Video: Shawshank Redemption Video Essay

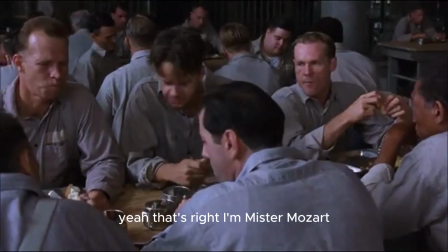Damn straight. I have Mr. Mozart to keep me company. So they let you tote that record player down there, huh?
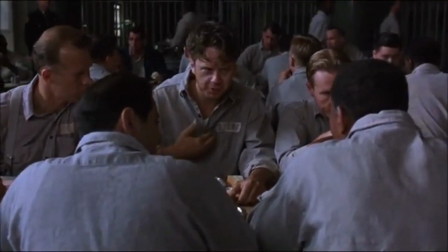It's in here. In here. That's the beauty of music.
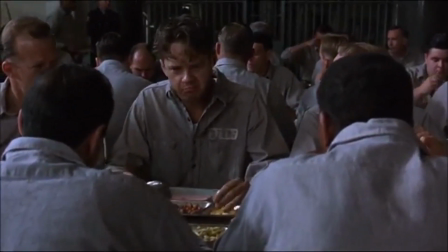They can't get that from you.
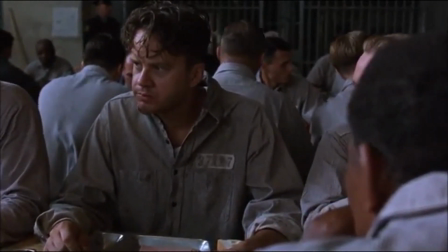Haven't you ever felt that way about music? Well, I played the mean harmonica as a younger man.
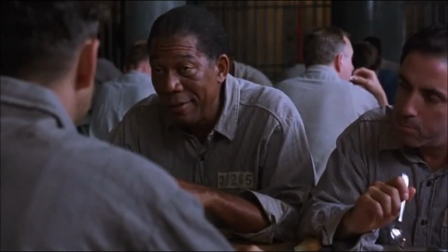Lost interest in it, though. Didn't make much sense in here. Here's where it makes the most sense.
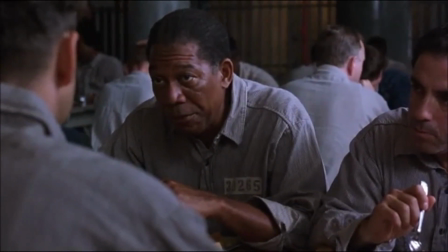You need it so you don't forget. Forget.
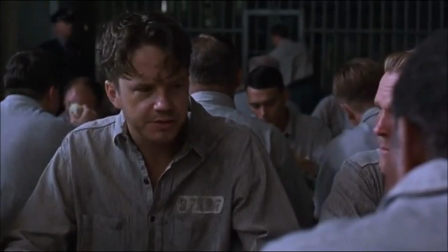Forget that there are places in the world that aren't made out of stone, that there's
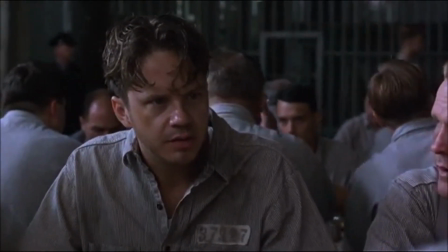There's something inside that they can't get to, that they can't touch.
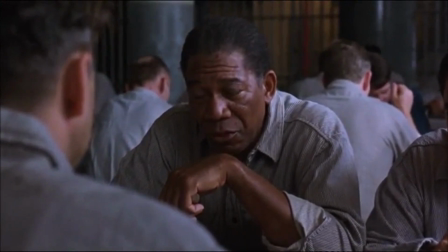It's yours. What are you talking about? Hope.
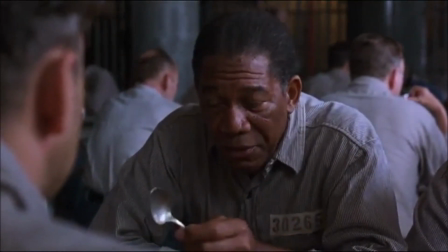Hope. Let me tell you something, my friend. Hope is a dangerous thing.
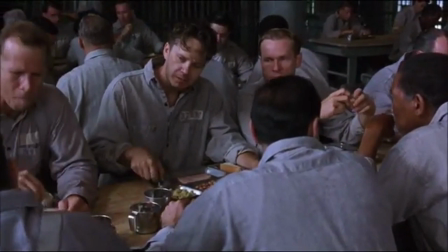The beginning of the scene is a medium shot,
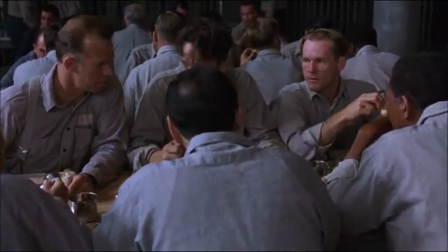where the camera pans across until it's framed as an over-the-shoulder shot.
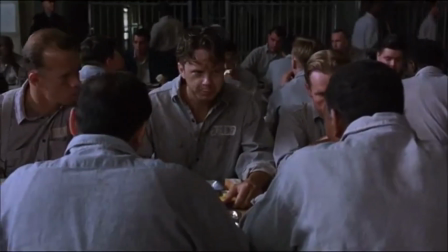This initial camera movement introduces us to the characters
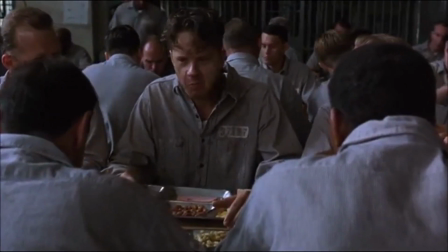around the table and shows us how intimate their relationships are.
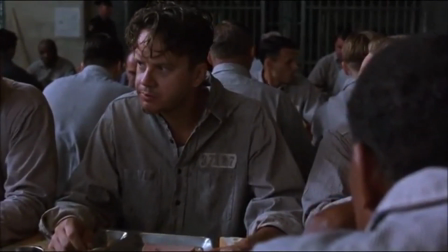The first part of the scene is also filled with diegetic sounds,
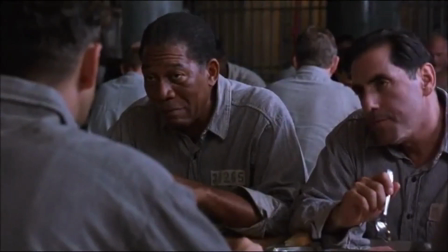people eating and talking in the background,
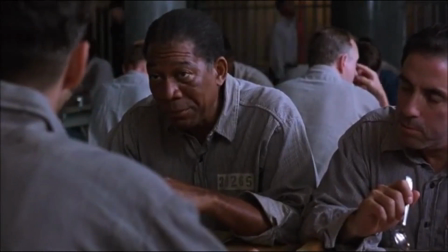which creates the feeling that we, as the viewers, are actually in the room with them.
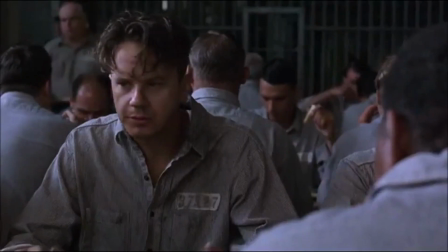Moving on to the colors in the scene. Everything is again gray,
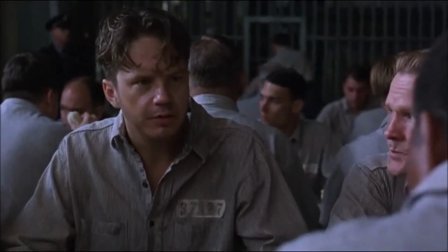which creates a sense that there will never be an ounce of hope, and that it will forever remain that way.
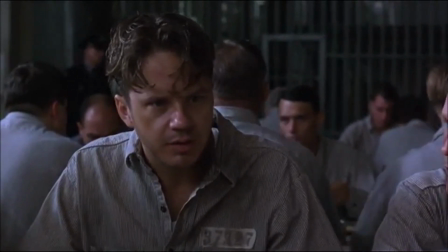This recurring gray represents a lack of hope.
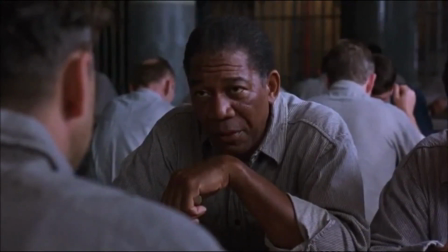Lastly, an important aspect of the first part of the scene is that the focus of the camera is on Andy.
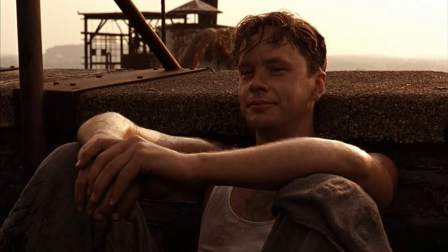In the second part of the scene, the colors remain the same,
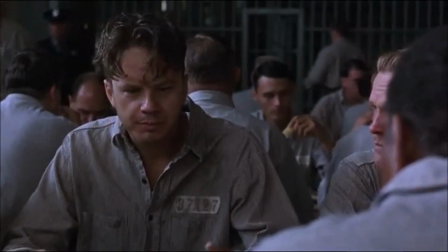but the camera changes from a mid-shot to a close-up.
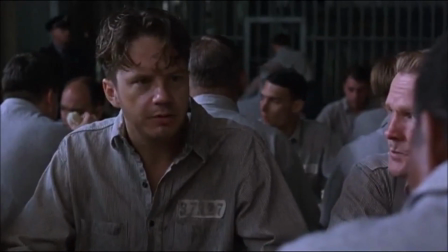This change makes the scene more intimate, allowing us to engage with the characters and see their expressions more clearly.
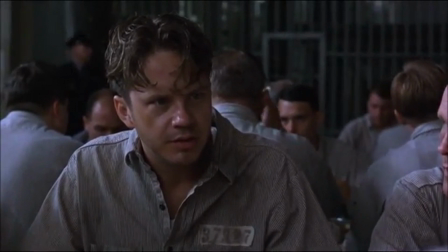Non-diegetic sounds also begin to play in the background, the film score, you may say,
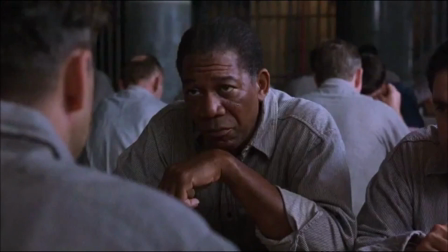making the scene feel more sinister.
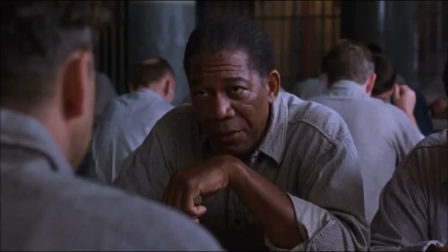Notably, Red's face is only half lit, a technique that makes him seem villainous,
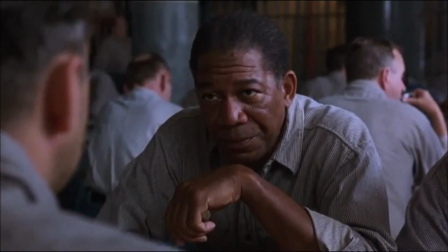as if he is the antagonist to Andy, who is hope personified.
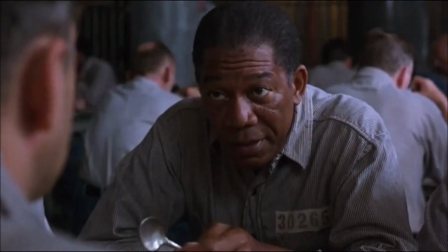We can also see his sincerity in the over-the-shoulder medium close-up.
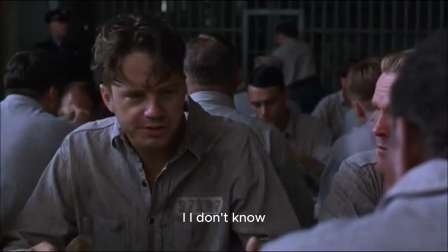Moving on, Red is hopeless.
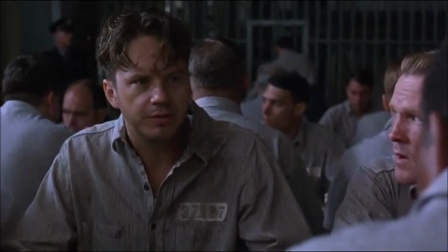He is drowning in a pit of despair and illusion,
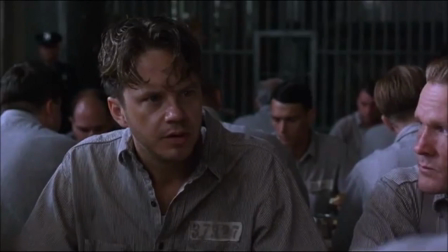sadly unable to even dream of leaving Shawshank.
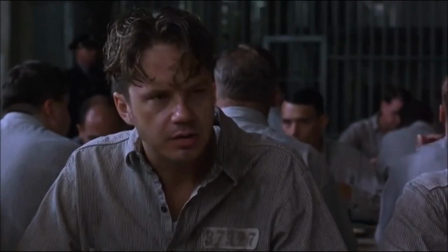This is who he is, having spent so long in prison that it has become his home.
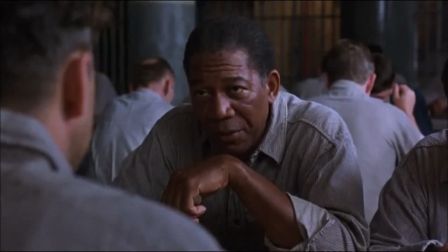He was known for something in this place. He had a role and he was a part of a functioning society.
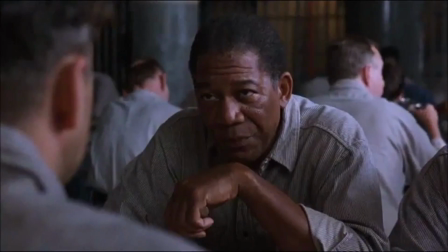In reality, Red was
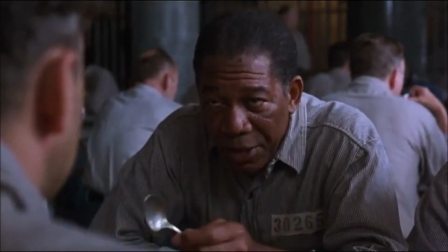scared of the change that would happen in the outside world and the change that would happen within himself.
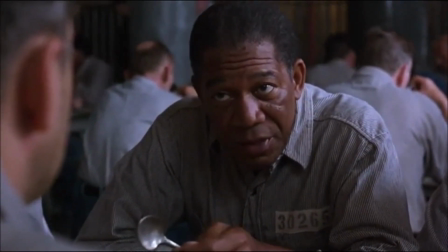Why?
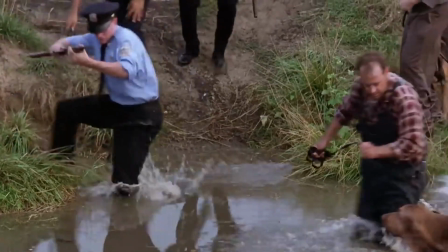Because change involves diving into the unknown.
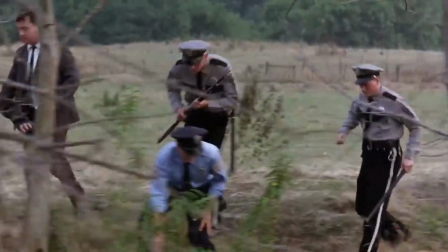And the unknown is a scary place to explore. This is why Red was hopeless.
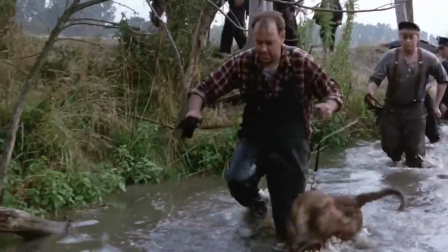He was in despair. But then Andy's escape ignited a spark in Red that would later turn into a burning fire of resilience and determination.
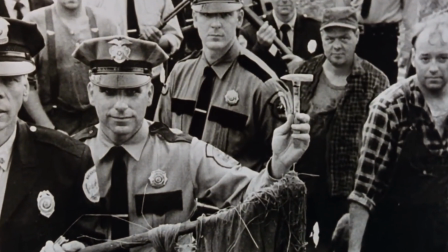From the moment Red was put on parole,
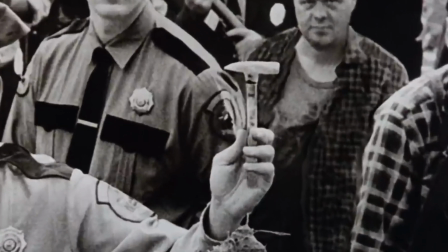his sole mission was to find Andy's gift and make his way to Zihuatanejo.
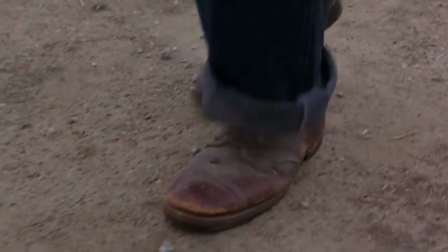Approaching the end of the film, Red becomes a completely different person.
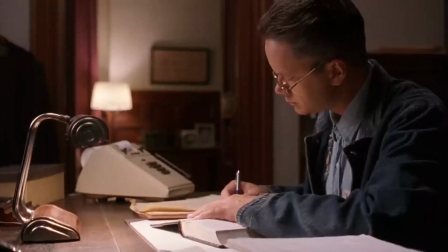He transforms from a mere shadow of himself
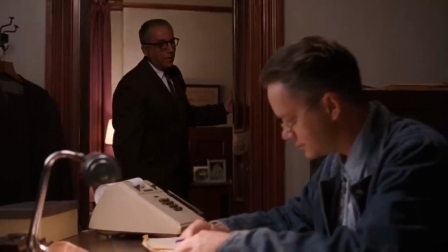to someone who has hope. After all those years, he unlocks hope,
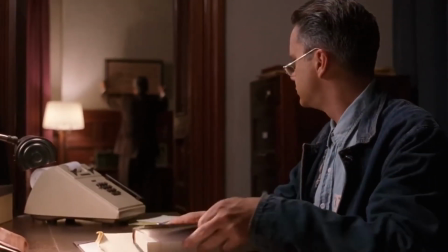and this revelation is best shown in one of the film's final scenes.
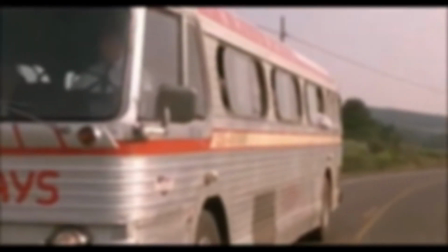Let us take a look at it.
I find I'm so excited I can barely sit still or hold a thought in my head.
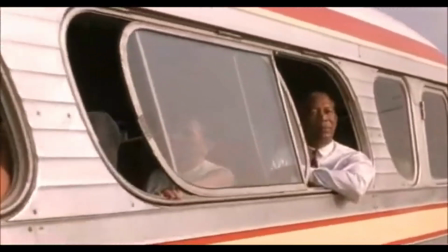I think it's the excitement only a free man can feel. A free man at the start of a long journey whose conclusion is uncertain.
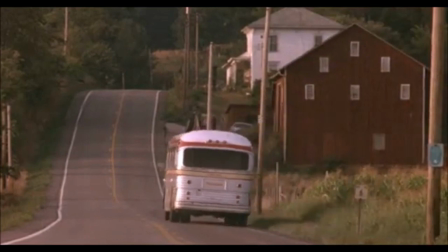I hope I can make it across the border. I hope to see my friend and shake his hand.
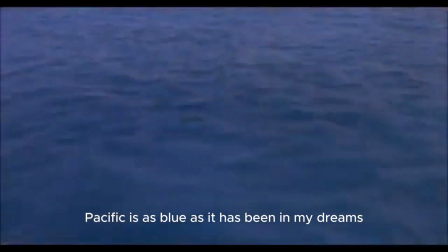I hope the Pacific is as blue as it has been in my dreams. I hope.
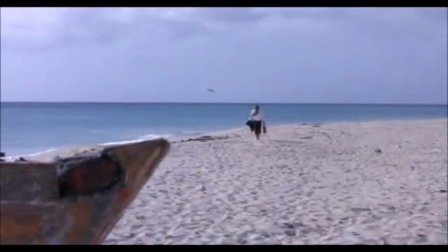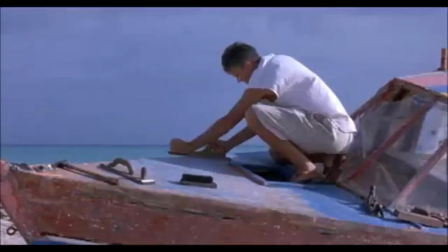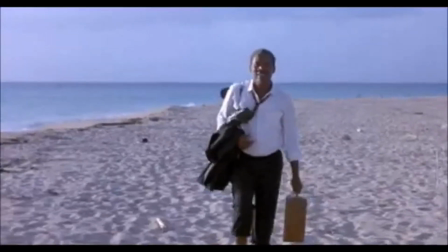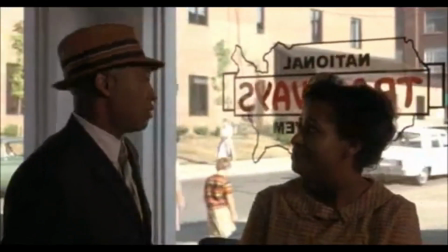Incredible. Truly incredible.
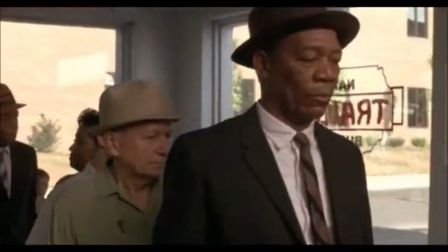Ellis Boyd Redding is a free man, and moreover, he's excited.
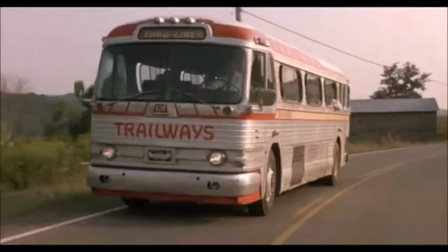This scene truly encapsulates the growth Red has undergone from despair to hope,
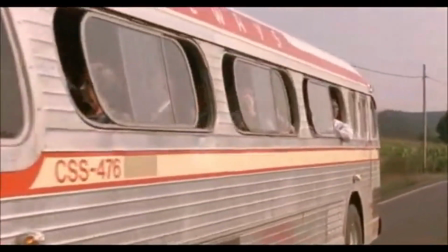from imprisonment to liberation.
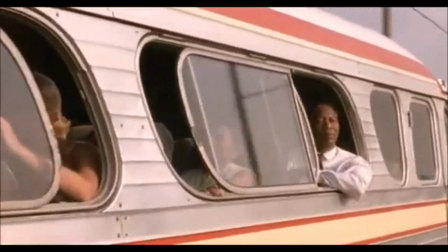Red has become a new man, a transformation highlighted by the colors in the scene.
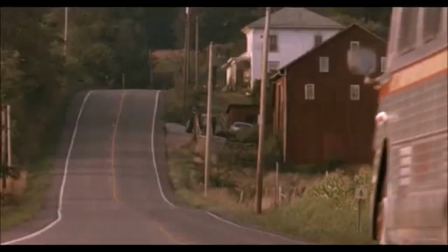We see a myriad of different colors, such as white, red, and green.
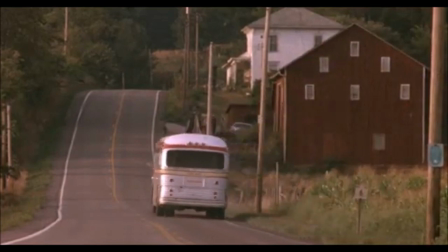The editing of the scene is done in such a way that the colors pop and feel warm.
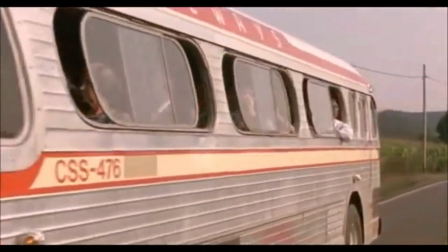We also see the camera zoom in from a long shot to a medium close-up,
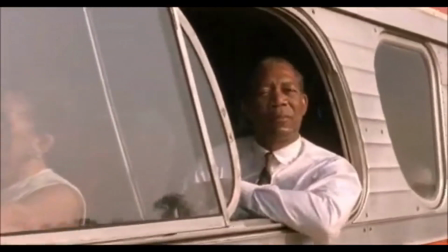allowing us to see Red's expression as he looks out of the window in anticipation of finally reaching his friend.
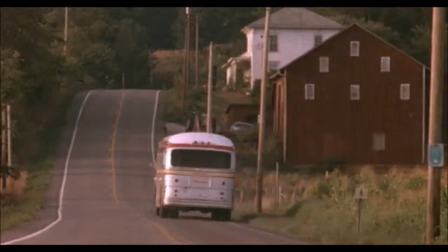Perhaps this scene of him looking out the window signifies a new outlook on life,
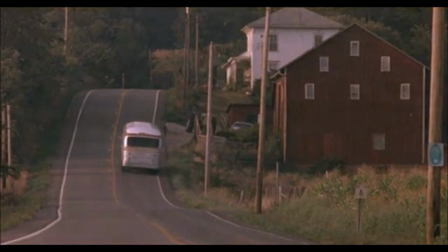a new future ahead of him. In the Shawshank Redemption, Red's transformation is clearly portrayed, showing his transformation from despair to hope through the use of captivating cinematography. We see the difference between Red's former and current self. As we see him grow, we understand that hope prevails over any hardships that one may go through. Hope is bigger than any feeling or word. Hope is life. And to finish off, I would like to leave you with this quote, eloquently said by Martin Luther King Jr. We must accept finite disappointment, but never lose infinite hope.